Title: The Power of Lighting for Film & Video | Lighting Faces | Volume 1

There's a lot of different ways to do it, but you're just increasing the size of that hair light source to create this separation on the top of a shiny surface, on the top of a balding head. The nice thing about doing this kind of stuff is you'll find that these techniques of increasing the size of your separation source also look really nice on people with hair.
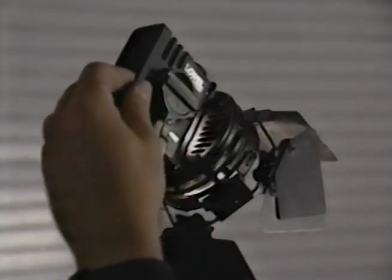To set a separation light, a 250-watt Lowell Pro light with a glass diffuser is set on a light stand and placed at the 1130 position.
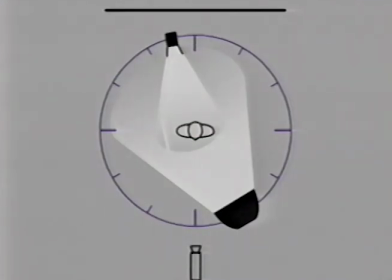A look at the diagram shows a large key light source at 5 o'clock with a bounce card at 9. And the separation light set opposite the key light at 1130. The first image shows Sean without separation light.
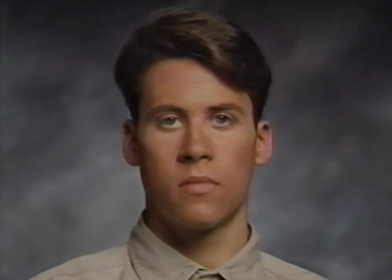There is little separation between his dark hair and the top of the background.
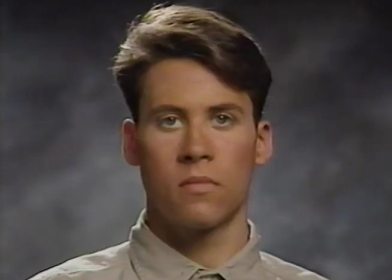The addition of the separation light, or hair light, creates a clear separation between Sean's hair and shoulders from the background. At this point, the hair light is 1/2 stop brighter than the key light.
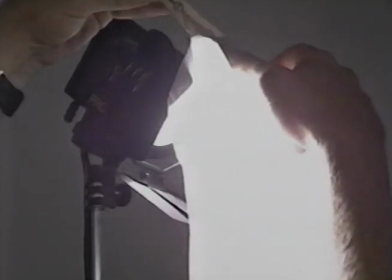To reduce the intensity of the separation light, a single sheet of light frost is clipped onto the barn doors of the Pro Light.
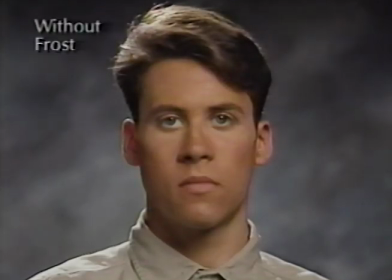Without the frost on the separation light, the highlight on Sean's hair was the brightest part of the image. By adding the frost, the intensity of the hair light was reduced by almost a full f-stop. The separation effect becomes more subtle, and the focus of the image returns to Sean's face.
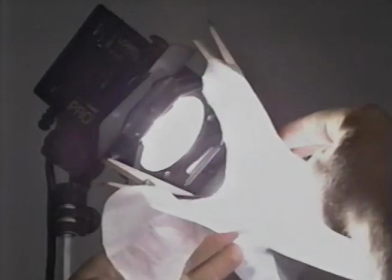To further reduce the intensity of the separation light, the side barn doors are pulled out and the top and bottom doors are pinched down.
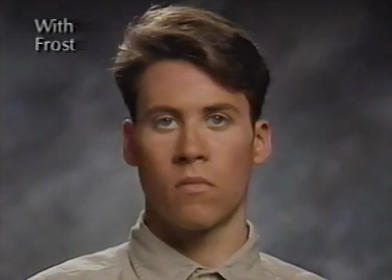With the barn doors of the hair light open, the separation effect of the light was effective and subtle. With the doors pinched down, the intensity of the light drops significantly. Sometimes, when the hair light is reduced to such a small amount of light, the effect almost seems negligible.
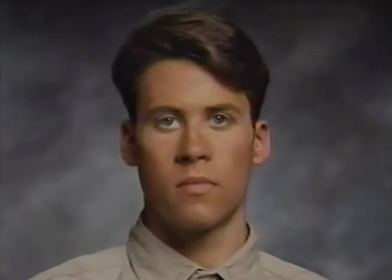But if the light is turned off, we can see just how important even the smallest amount of separation light becomes.
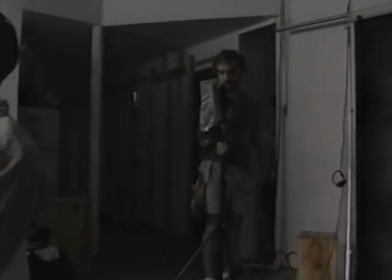An additional or alternative type of separation is the rim light.
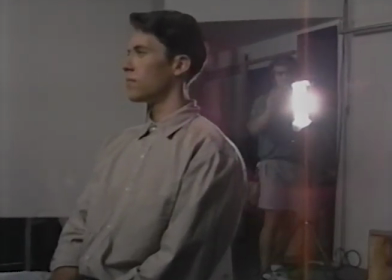To add to the existing separation on Sean, a 300-watt Arri Fresnel light is set at a height of 4.5 feet at the 11 o'clock position.
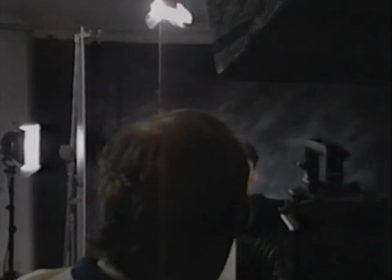A single sheet of light frost was added to the barn doors of the light.
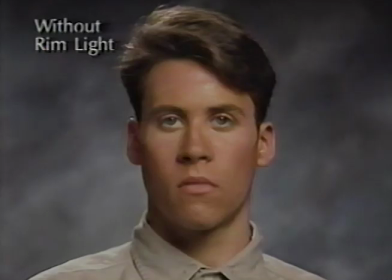Without the side rim light, the right side of Sean's face is in shadow. With the addition of the rim light, most of the shadow value is filled, and a very different feeling is achieved. A rim light is often used to simulate a feeling of raw sunlight on the back of the subject. The intensity of the highlight on the side of Sean's face can be reduced by
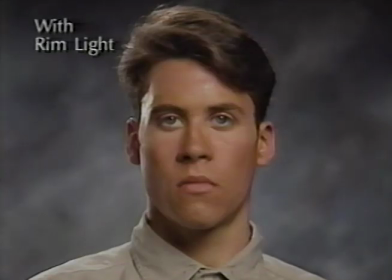either raising the rim light source or increasing the physical size of the source.
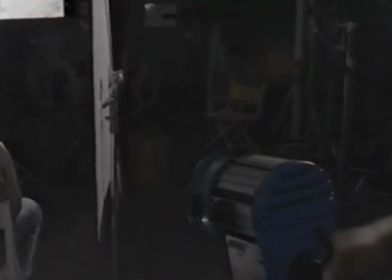One other method of achieving subtle, attractive separation is to use a soft light source as the separation light.
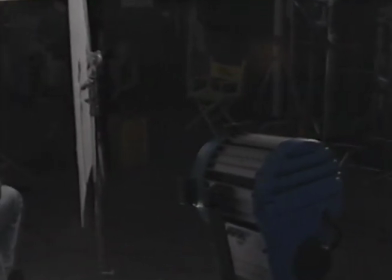For this setup,
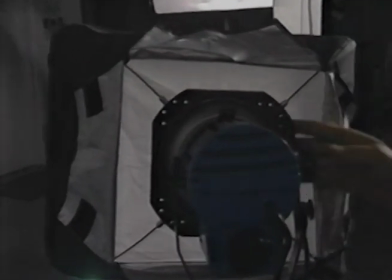the barn doors are removed from the ARRI 300 and an extra small Chimera light bank is attached to the front of the small Fresnel light.
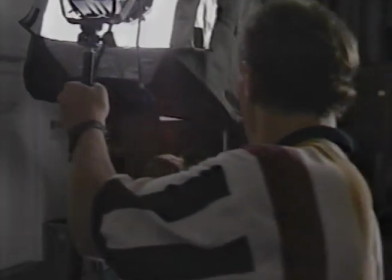The back flaps on the light bank can be closed to control any spill light if needed.
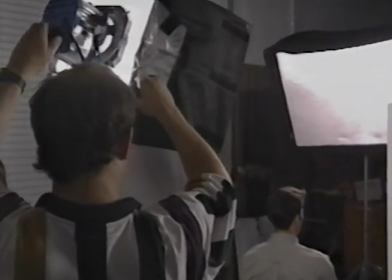The light bank is then positioned closer to the back of Sean at the 1130 position.
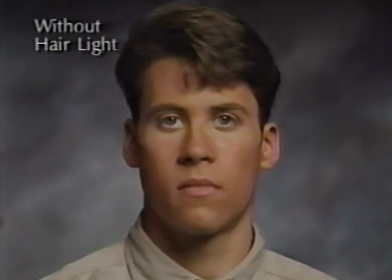Once again, with no hair light, Sean's dark hair blends with the background. With the addition of the soft separation light, good separation is achieved on the hair and the lighting of Sean is complete.
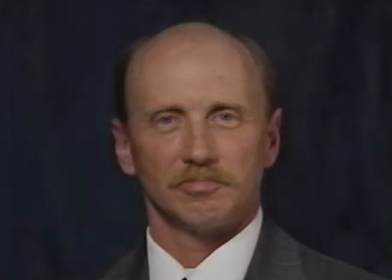But what if the subject has no hair? How then do we create separation between the subject and the background?
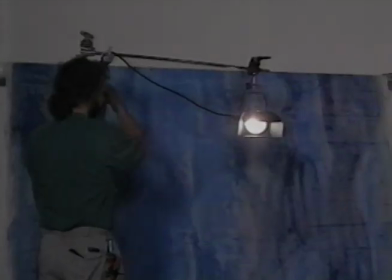To create a separation light for this setup,
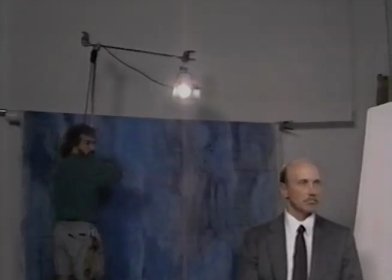a 300-watt Fresnel light was attached to the arm of a C-stand and suspended directly behind our subject, Mike.
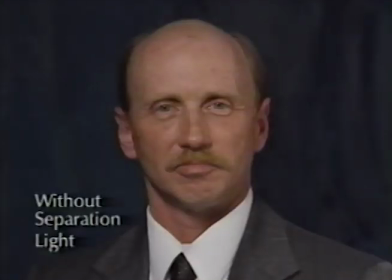In this first image of Mike, only a single key light and some bounced fill light are used. There's no background or separation light on.